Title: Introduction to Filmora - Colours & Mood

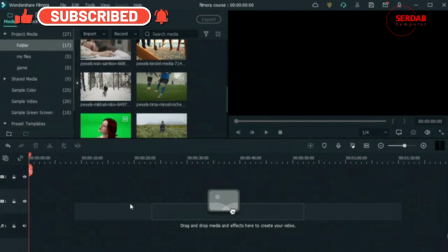0:02 Welcome back. In this lesson, we're going to learn about mood and tone using color. So in the previous lesson, we learned how to color correct and color grade our clips, making it perfect for a certain mood or tone.
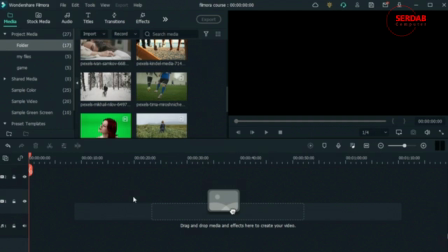0:19 Now let's learn about how colors affect that mood or tone and what emotion people will get from that color grading.
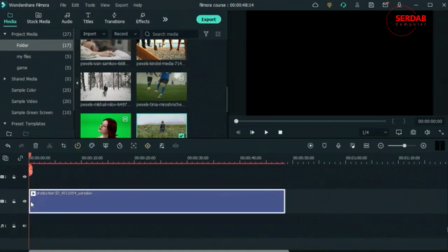0:29 I will use this clip right here as my example.
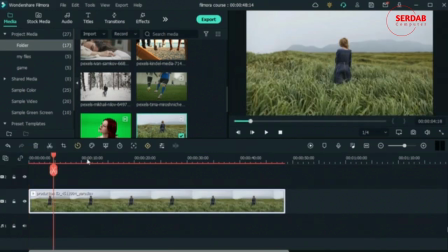0:33 It's a person just standing there and their back is to us. And I can easily use color grading to make this video either sad or happy. So let's go ahead and jump into the color correction tab.
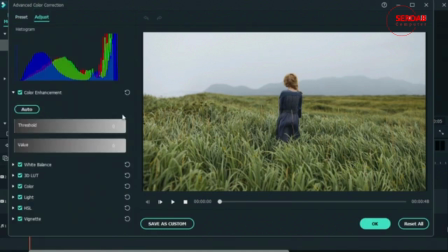0:51 Okay, I'll go to adjust. Let's come down to white balance. So in the previous lesson, we mentioned that colder tones create a sad and serious mood, while warmer tones create a joyful and happy mood.
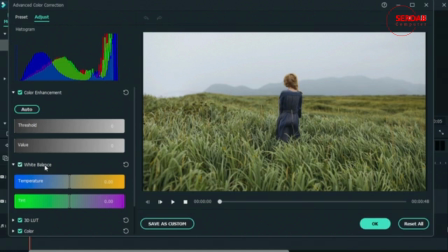1:11 It could also be used in nostalgic clips. So whether you go to the warm tones or the cold tones, it really depends on the mood that you're trying to create for your audience.
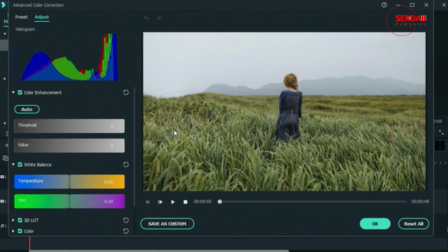1:25 What emotion should they feel? If they're looking at this girl right now, should they feel bad for her or should they feel happy for her? You decide that with your color grading. If I make this blue,
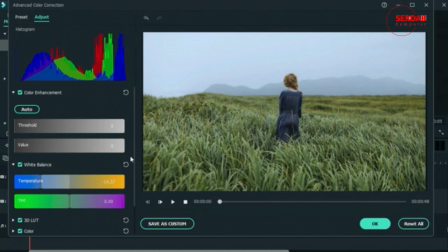1:38 I'm creating a sad mood, meaning that I want the people who see this clip to feel bad for this character. Maybe something bad happened and she's just upset about something. I can trigger empathy with my color grading.
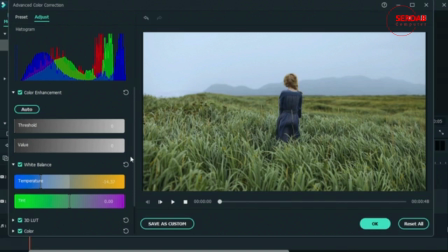1:54 In this case, if it's sad, people will feel bad for her or maybe relate to her situation. But if I make it warm, it's almost like a memory. Like maybe she is enjoying where she is, she's admiring the view, she feels at peace,
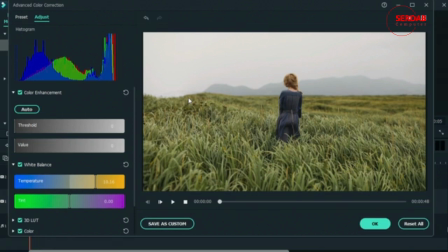2:12 and I can create that peaceful feeling for the audience too, and make them feel at peace as well, knowing that this girl is just admiring where she is. She's maybe grateful for something that happened. Maybe she's thinking about her family.
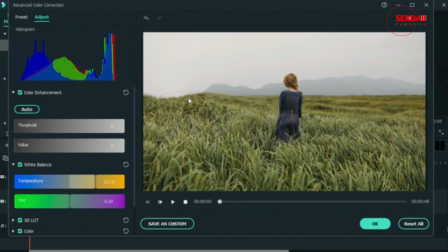2:27 And just by moving a few sliders, I can, or you can as the editor, trigger these emotions in your audience. So let's just undo this. The same thing goes for tint.
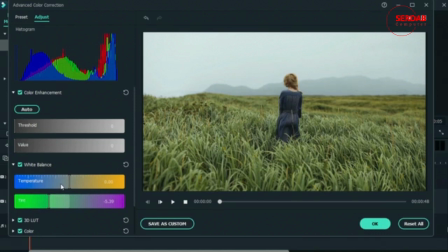2:42 Like we said that when you combine colder tones, you create a different mood. Usually in horror films, you notice that there's always green tones and blue tones.
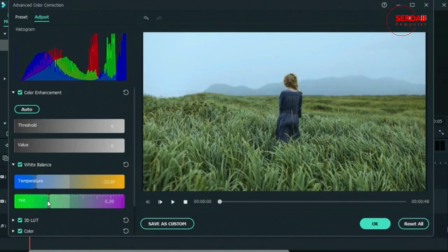2:55 You're not only creating something sad, but you're also creating something creepy, which is why horror films use these two colors together a lot.
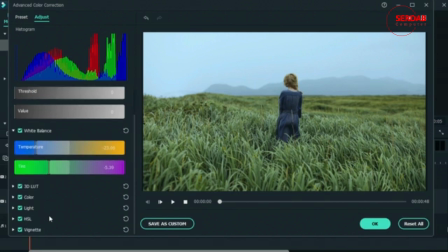3:04 Apart from that, they use harsh shadows. Let's try to add some harsh shadows.
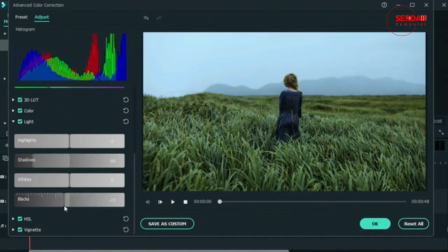3:10 They add some harsh shadows and immediately you can see that this is close to a scene from a horror film. Everything is dark, everything is blue, and we have a green tone to our clip.
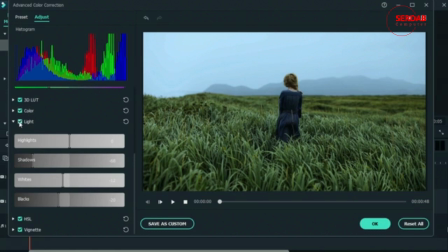3:25 So I just turned this video of the girl let's undo these,
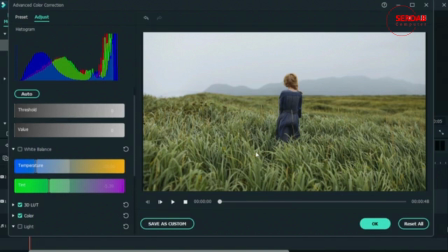3:31 turn it off, of this girl just standing there in the field,
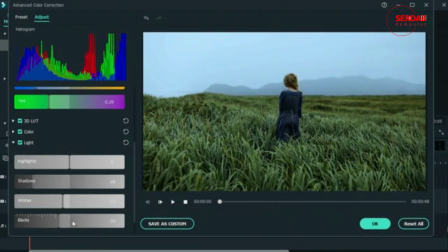3:35 and I turned it into something creepy using some dark lighting and some white balance changes.
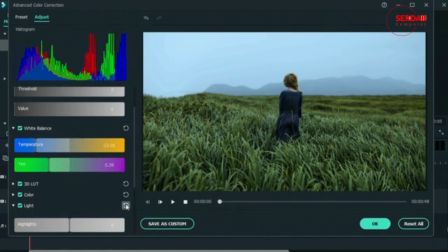3:44 Let's do the opposite and create a happy and nostalgic feeling.
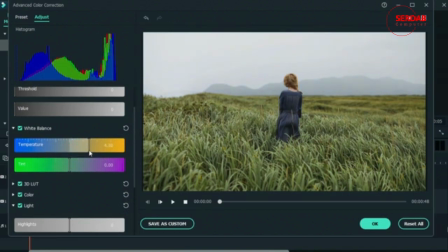3:51 So when we add yellow, we think of the sun. The sun is yellow, and when it shines on everything, it adds a yellow hue on everything. So when we use warm colors, we are recreating the feeling of a sunny day and joy as well.